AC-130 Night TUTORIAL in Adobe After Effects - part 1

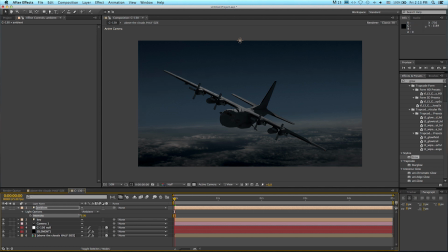So I I tend to like to go really low here sort of values around 10% or 5% I'll leave it at 10% for the sake of this tutorial just so there is some detail in the side of the aircraft So next let's go and access the surface parameters on our
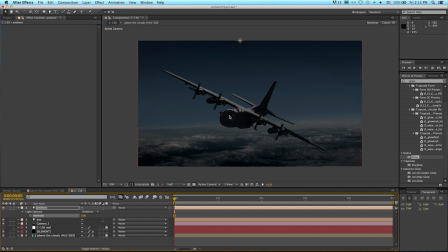aircraft just to start getting a little a little more interest happening here So I'm going to open up element scene setup
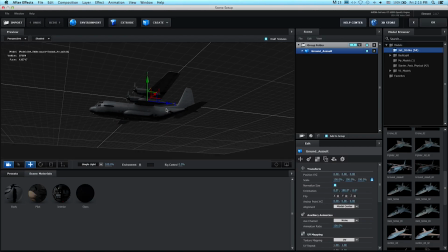And the first thing I want to do is I want to make this aircraft nice and tactical So let's switch off these lights. So under the ground assault model, access the body surface Scroll down on your list here to illumination and set intensity to zero
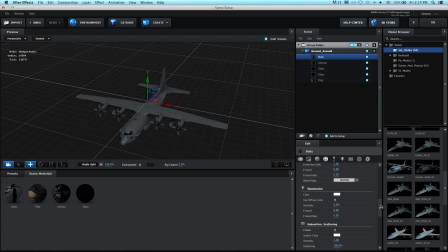That should switch our lights off Then let's go back to the basic surface parameters, basic settings For now, I'll leave diffuse at one I want to up that specular amount At the moment it's 1.86 I'm going to make it about three or potentially even higher
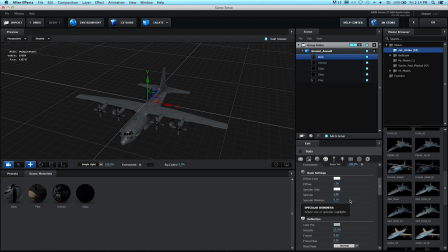That's just going to give us some nice sheen and kick from that moonlight that we've put in there Specular shininess, I'm going to make it a probably a bit bit sharper. I'm going to put it up to about 0.4 or 0.5 for now And we'll leave that sharpness at zero So let's go ahead and say okay
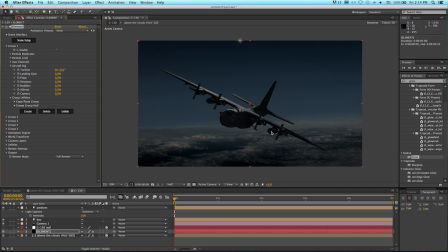And there you can already see just creating a little bit more variation in life across the top of our model Looking at this, I think I'm going to need to tweak the position of our light, of our key light So I'm going to just play with moving this left and right and up and down So where it is at the moment,
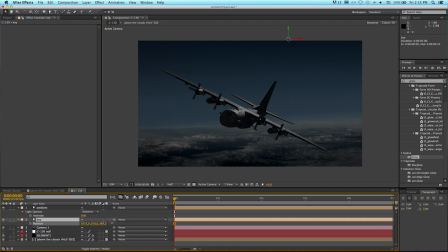I don't really like how that shadow from the tail cuts the front wing So let's see if I can eradicate that by putting the light at just a touch higher up There we go, so I've raised the height of the light And I'm just shifting it left again now,
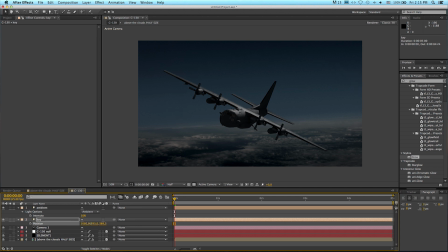and now I'm shifting it right and you can see what that highlight is doing so let's say for now I was happy with that so as you can see very subtle changes create quite massive effects visually on your model so something I failed to mention is our background layer the clouds
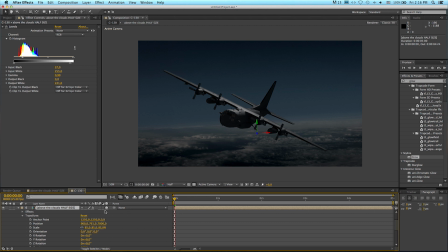is actually a 3d layer and is being affected by that light that we've put into the scene so we need to come down here and fix that and under material options for the cloud layer where it says accept shadows I'm going to say off and accept lights I'm going to say
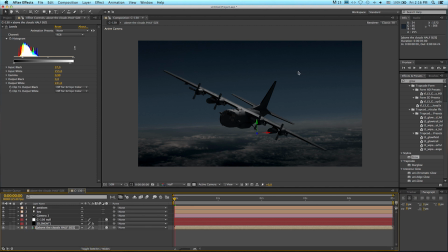off just because we don't want lighting and things we're doing in the scene to affect that background layer we only want it to affect the aircraft model right so now that we've done that let's go ahead and put a glow up into the sky for where the moon would be
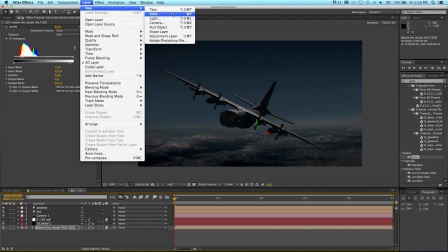so I'm going to start by creating a new solid or just a white solid for now
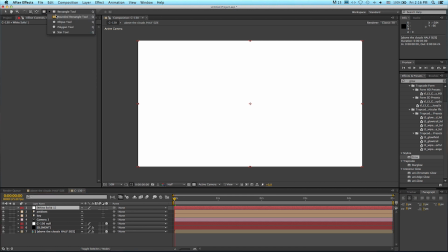there it is come up here and grab a circular mask tool hold the shift key to constrain it to a perfect circle and just draw a small circle
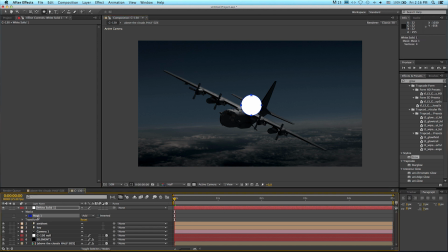in the middle of your comp like that then select your mask hit the f key for feather and let's crank the feather right up somewhere there even there so what am i sitting at there 200 maybe even up to 250 220 somewhere there you
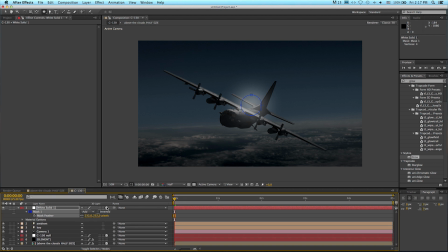basically want your circle to completely feather out make that a 3d layer again access its material options
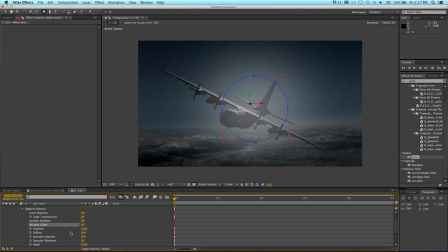Say except shadows off except lights off and Let's set this layer to add And then what we want to go and do is put it right in the background Just above the position of our clouds,
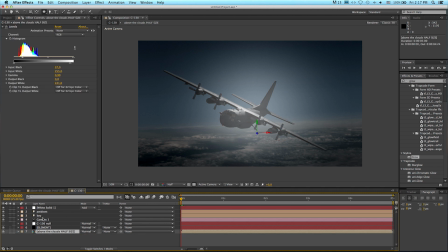which was the Z value was 7000 So for our moon glow, let's rename this to moon glow We are going to go and say position. Let's say
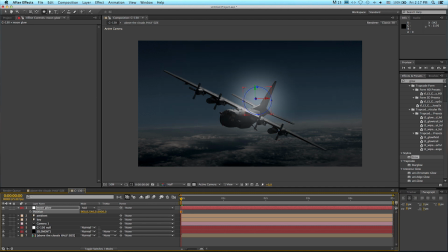Let's just say 6900 so we know it's in front of the background layer But it's very close to it and I'm gonna go ahead and move it up into the sky Partially out of picture somewhere like that